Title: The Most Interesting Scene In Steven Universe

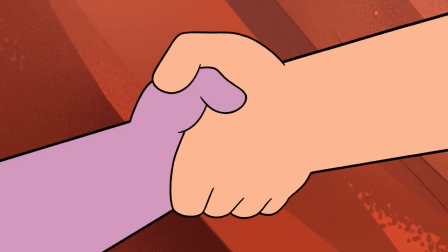(4:54)
Steven, as a character, has always championed the show's core message of self-acceptance and freedom of expression.
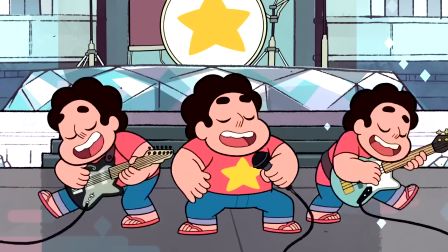(5:01)
The idea that his own identity is a lie should be laughable.
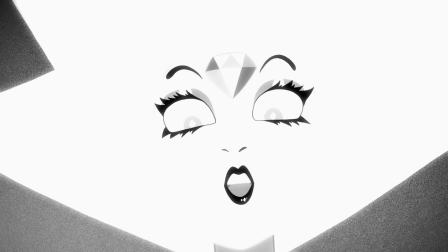(5:05)
And yet, White Diamond makes a very convincing case, to the point Steven and we begin to believe her.
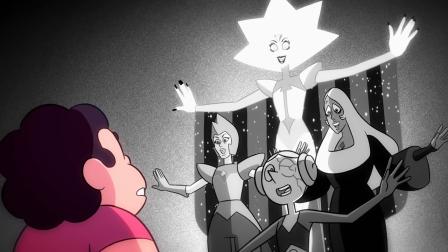(5:12)
White Diamond is going to break the entire show. This moment of uncertainty works, because the show has withheld crucial information from us.
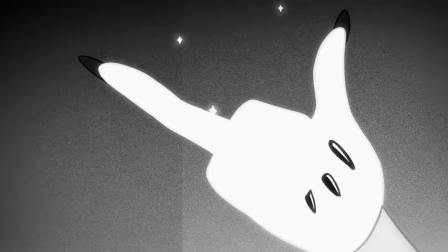(5:21)
However, it's also a payoff because the show has been building the case against Steven's identity
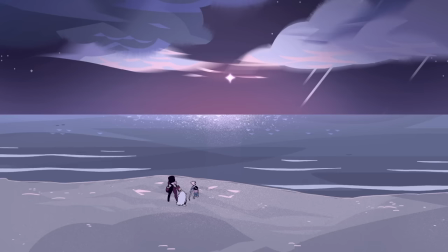(5:26)
for a long time without us necessarily realising that's what it's been doing.
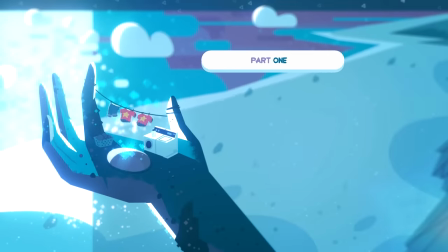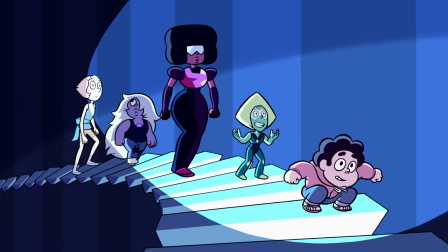(5:40)
Steven Universe has always had a subtle approach to communicating information.
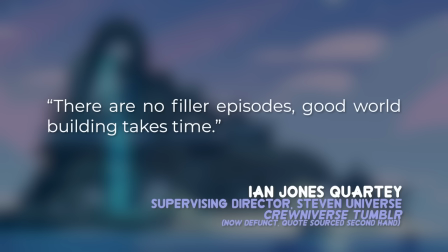(5:45)
There are no video episodes. Good world building takes time.
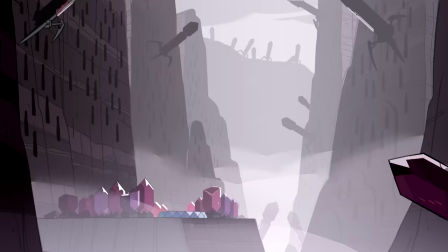(5:50)
What may seem like a frivolous story might actually be a smokescreen for imparting crucial information.
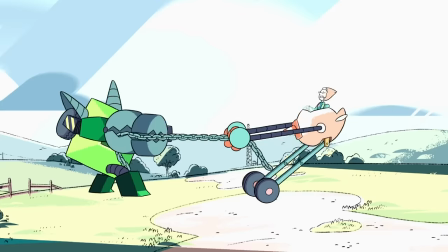(5:56)
For instance, Back to the Barn is mostly a fun story about building robots, but it also teaches us a lot about Homeworld culture.
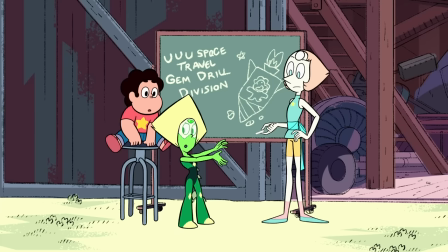(6:05)
It is the first time we learn that gems are not one of a kind.
She's a pearl.
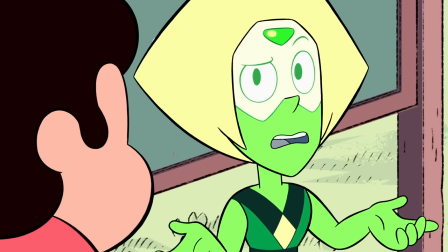(6:10) She's a made-to-order servant, just like the hundreds of other pearls being flaunted around back on Homeworld.
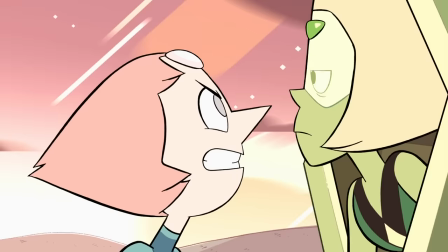(6:16) There's hundreds of pearls?
Without drawing our attention to it, the show has equipped us with the knowledge we need to understand what's coming next.
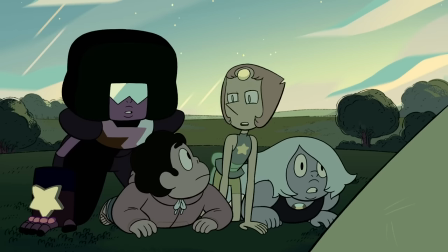(6:24) Is that another Pearl? Who is she? Not all Pearls know each other, Stephen.
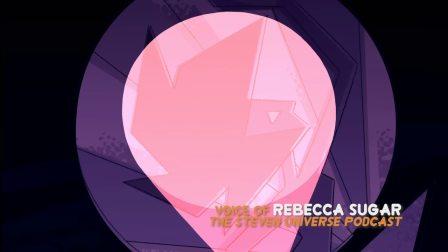(6:30)
And this is how we've written the whole show. It's like we find a way to introduce one concept in one episode and then another seemingly unrelated concept in another episode
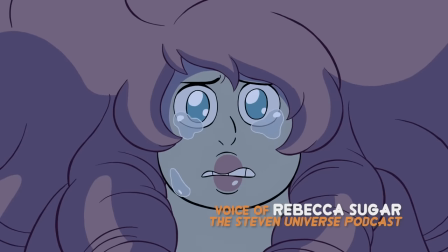(6:37)
and then another and then another and then another and then later it's like you need all of those to understand that this thing means this.
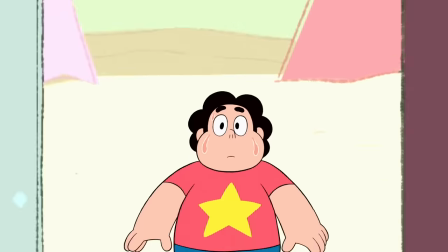(6:44)
What's more, the show buries crucial information into the background.
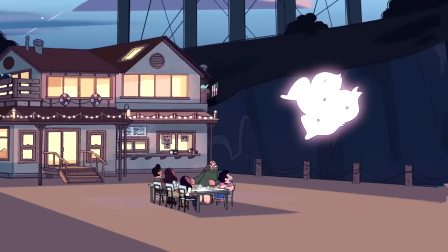(6:48)
Details in the environments, stray lines and actions, even flash frames in the animation give hints to things we haven't been told yet.
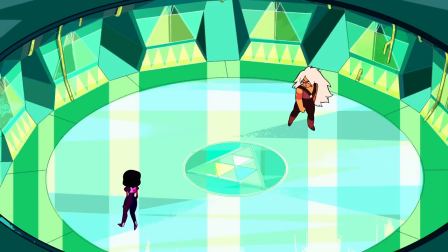(6:56)
Some of the show's biggest reveals were deciphered ahead of time by observant fans, and that's by design.
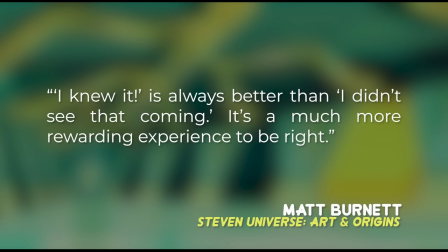(7:02)
I knew it is always better than I didn't see that coming. It's a much more rewarding experience to be right.
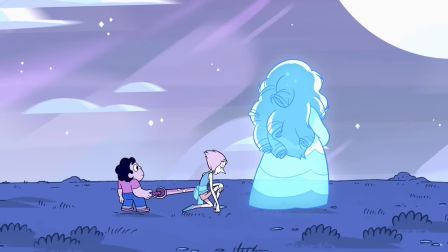(7:09)
Even the notion that Pearl is not unique has been hinted at before. Pearl's name has, on occasion, been used as a common noun.
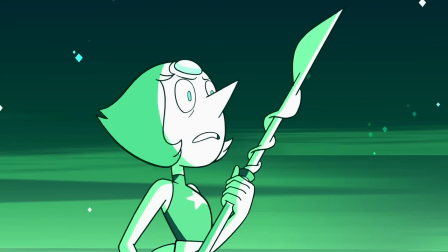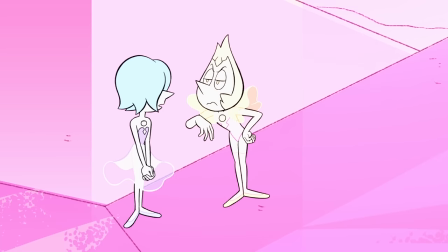(7:23)
As if she's an object, rather than an individual.
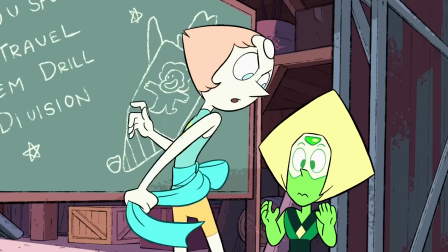(7:27)
Back to the Barn doesn't reveal this fact to us, so much as put into words something that was always there.
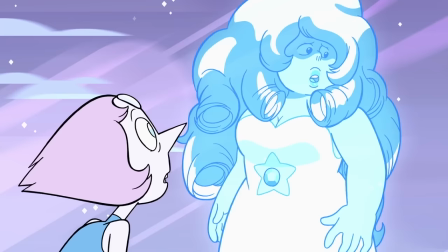(7:33)
The moment we hear it, it makes sense, because it connects to things we've already been shown, whether we notice them or not.
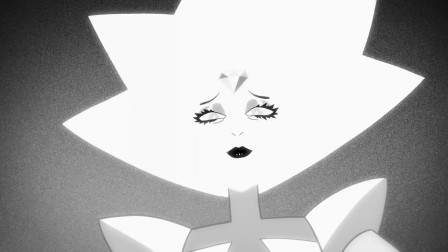(7:40)
In Change Your Mind, White Diamond does the same thing.
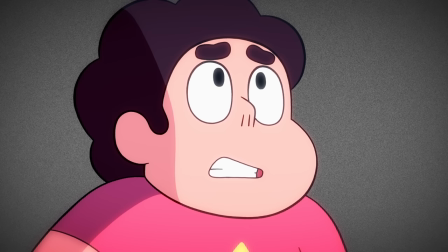(7:43)
What makes her argument so convincing is that she's not telling us anything new, simply putting into words things that have been there for a very long time.
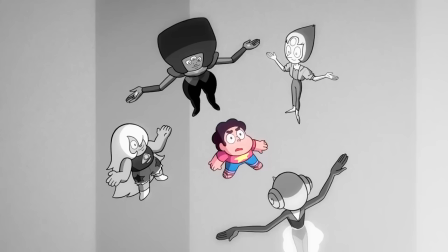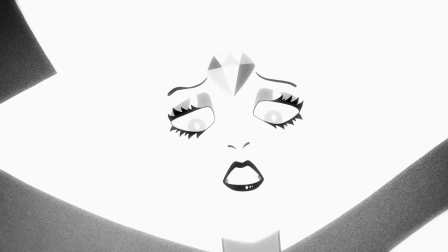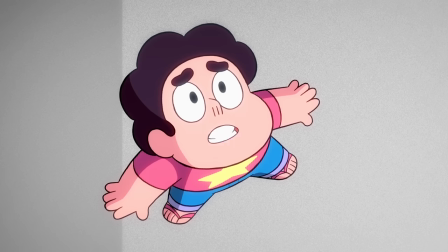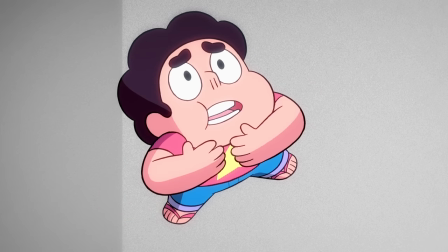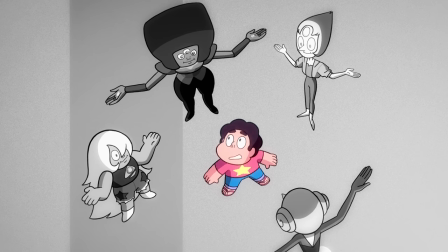(8:15) Your mum?
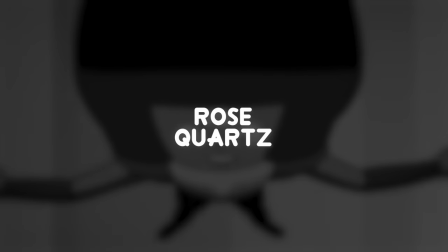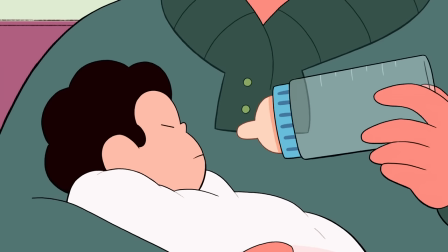(8:23)
Stephen is the first and only half-human, half-gem in the entire universe.
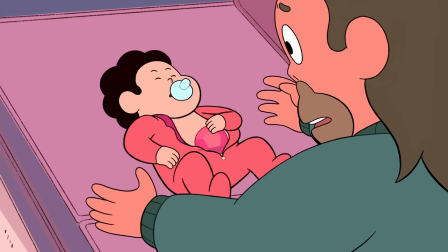(8:29)
There has never been anyone like him before, and nobody is quite sure what this means.
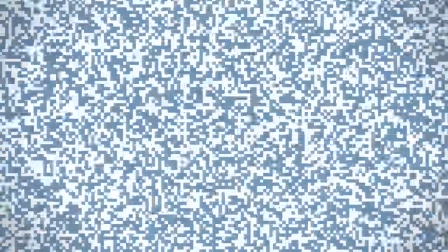(8:34)
The details of how Stephen was conceived are left vague, this is a family show after all, but we do know one consequence.
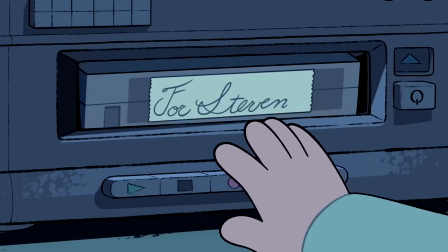(8:42)
His mother Rose no longer exists. In order to pass her gemstone down to Stephen, she knowingly sacrificed herself.
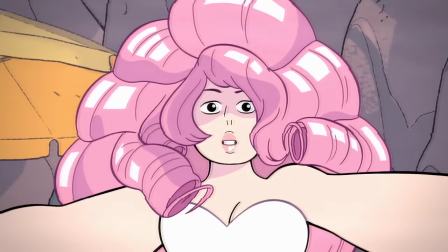(8:50) Stephen, we can't both exist. I'm going to become half of you.
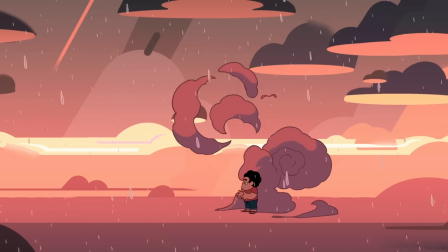(8:57)
Why would Rose choose to stop existing?